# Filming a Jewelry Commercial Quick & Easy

hey guys welcome back to another video today i'm showing you how to shoot a classy and elegant jewelry and watch commercial in just a few hours let's go
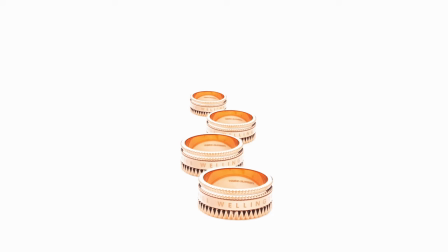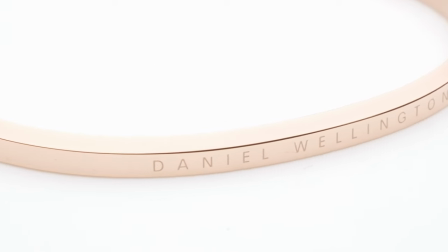so today we're shooting a jewelry and watch commercial and we have a few products that we want to shoot we have a watch we have a bracelet and we have a ring and we're gonna all combine these shots into one product video for 15 seconds the gear use in this video is very minimalistic i only use two lights which is the nanlite pavo tube 30x mark ii and i use the falcon eyes i actually have to
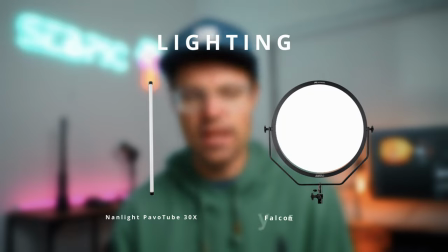look that up so68 tds tdx mark ii it's a
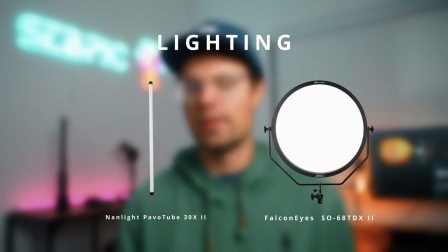big soft round light but why i use that more than that later i shot all this on my sony fx3 and i used the 28 to 75 millimeter lens from tamron and i also used actually sony 100 millimeter macro lens is a very good lens for product videos and i just recently got and i was thought i'd test it out for macro shots this is
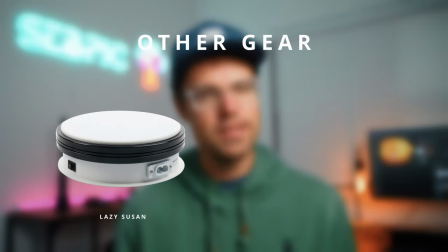one of the perfect lens for product videos other gear was also pretty simple the lazy susan i used in almost every product video i do and i used a
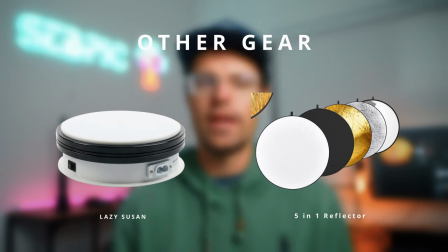reflector was actually used as a background but more than that later and of course i need something to put the stuff on so i used a table to put all the products on and to put lazy susan on so pretty straightforward it because jewelry and watches are pretty classy so i wanted to have an elegant and classy look as well the white background really elevates that
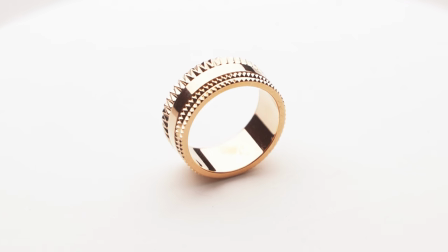look and makes everything look more shiny the challenge of this though is to get the colors right i worked with a lot of watch companies and they're really
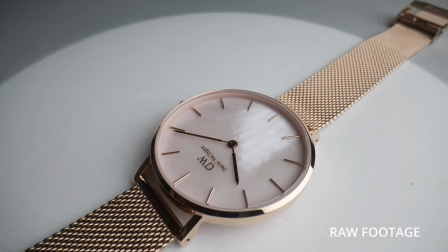picky about how the dial looks of the watch you don't want to get any reflections of the glass of the dial of the watch because this changes the color and usually when you shoot with your camera it looks a little different than it actually looks in real life so you want to have
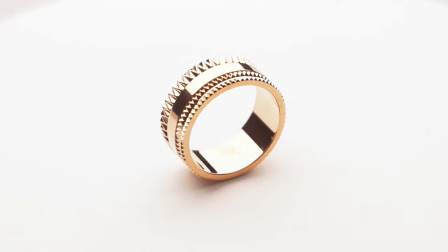pay attention how it looks in real life you might have to do some adjustments post-production i recently finished a shoot where i had to do a lot of changes
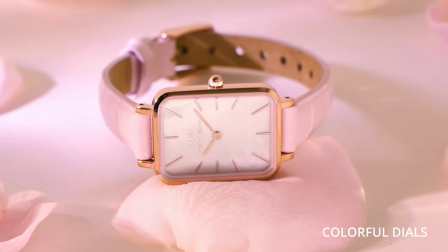to the watch style and post-production this is really important if the the dial of the watch is colorful if it's black or white it's not as important because you can just change the exposure a little bit and it's not the colors are black and white there's no colors
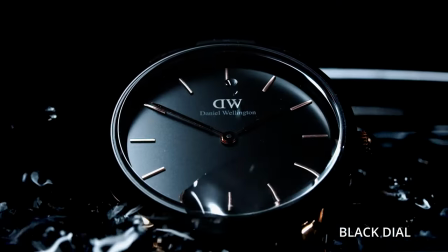involved but if there are colors you want to match the color that's actually seen with your eyes or match the guidelines that the brand gives you so we don't want to waste any time for this let's jump into the first setup first of all when you shoot metals things especially jewelry or reflective things
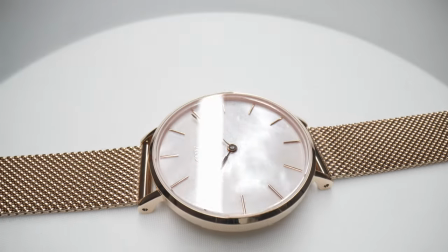you don't want to shine a light directly at it because everything in the room kind of reflects back to it you want to create a environment where you have the least amount of distraction like reflections from the room you're shooting
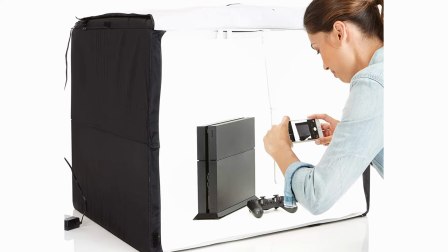in you might have seen these photo boxes these light boxes where everything around the product is white so if the product is small you can just either get one of those but usually the light is not super super good in those boxes or you can create an environment where there's a lot of
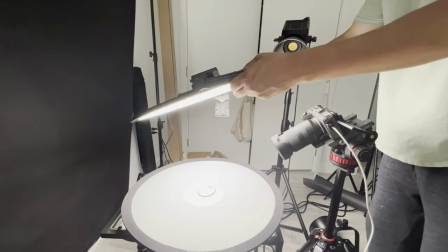white reflectors or white paper next to the product if you shoot bigger stuff that might be like a paper or you might be in a white studio if you have a lot of budget for you shoot but i actually cheated a little bit so i used the five and run reflector as a
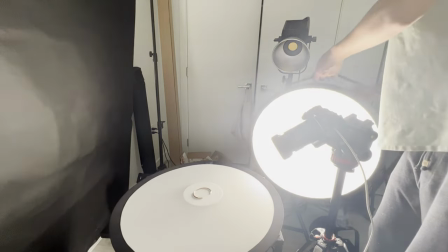background so with the white side on top of the lazy susan and it still was spinning around and then i placed the objects on the
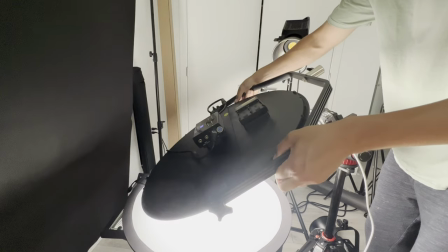reflector which was spinning and i used the big falconized to just hold above the product and it got rid of all the reflections of the room because there
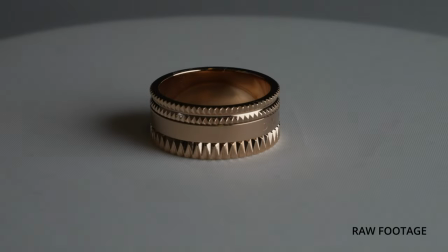was a lot of white around the product and you couldn't see any reflections of the room this this might be a little harder if product it's
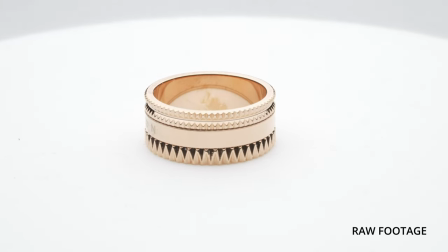bigger but for a small product this technique really works well setup two with the watch was a pretty similar setup that the first one i left the reflector on the lazy susan rotating and i created some ambient light it's not
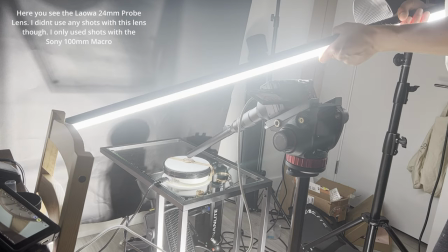too dark which shined onto the reflector with the falconized light and then i used the pavo tube to create this stripe of light to
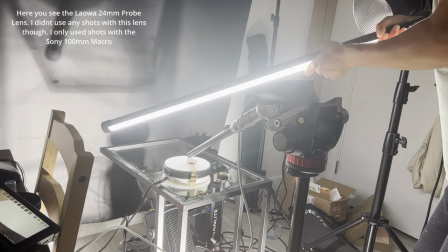highlight the dial of the watch a little bit go over the product and really highlight the watch i use this quite
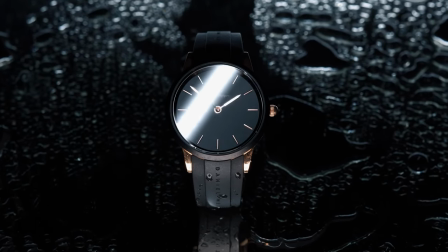often and it really works well for watches when you create a little bit of more interest when the stripe of light is going over the watch what makes the third shot interesting is the animation i did in post i duplicated the rings and then changed their size to make
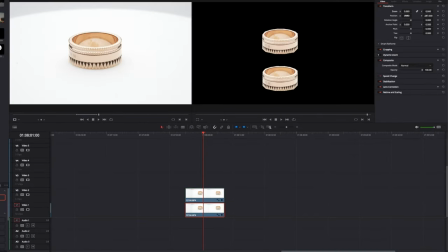it seem that they're behind of each other the parallax movement makes it really interesting and makes that shot really stand out for the initial shot i had the ring rotating
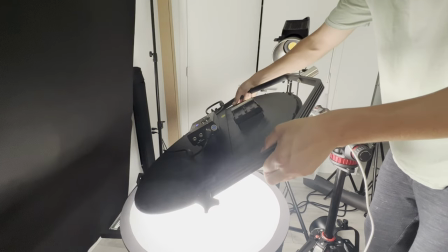again in the same setup with the lazy susan and the reflector with the falcon eyes really close so they get rid of all the reflections
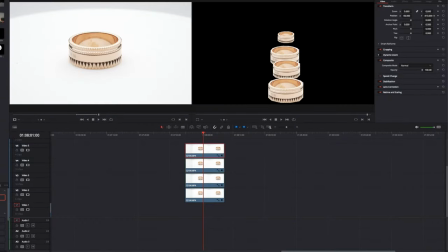in room and another tip that was really important for this shot is to make sure that the ring is in the very center of the lazy susan because otherwise you won't get an even movement for the rest of the video the setup doesn't really change so i feel like it's unnecessary to talk about it i think this whole shooting setup only took me an hour or so to shoot so you can see this is very quick and easy and then it's just some animation and post you can have the shoot done in a few hours what i want to add to this though is when you're shooting watches you don't want to get any reflections from the light sources on your watch dials like for example if you have a big light source big soft light source and it's reflecting off of the glass it kind of gets cloudy the glass and you can't see really the dial so i had that in a previous client shoot where there was a lot of like reflecting off of the glass of the watch dial and i had to actually reshoot that because the client wasn't happy it
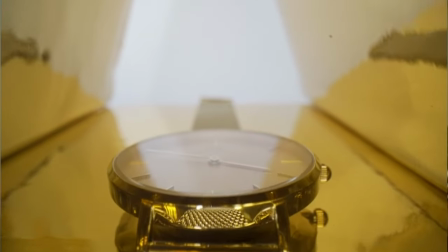looks really cool when there's like light glowing on the glass but it really makes the watch style look foggy and it's not color accurate so you
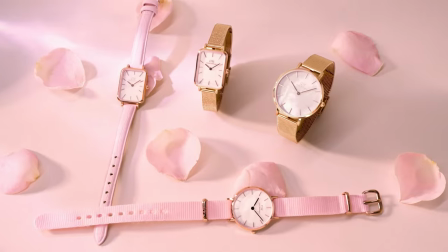want to get as much light in the room as possible and for especially for this watch it really was important to bring that quartz glow out so to achieve this was actually to shine a light directly at it you still want to create as much soft light as possible around the
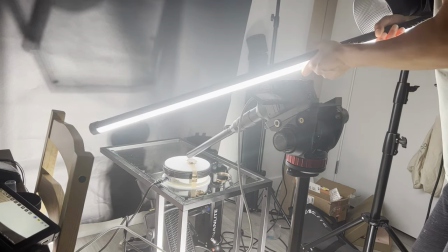watch and really make it look classy and soft but just make sure it's not reflecting off of the glass so that's it thanks so much for sticking around until the end of the video i hope you learned something today as always a free and easy way to support a channel is hit that like button and you haven't subscribed you might consider doing so i'd really appreciate it if you have any questions shoot me a message on instagram at seppic cinema and i'll see you in the next video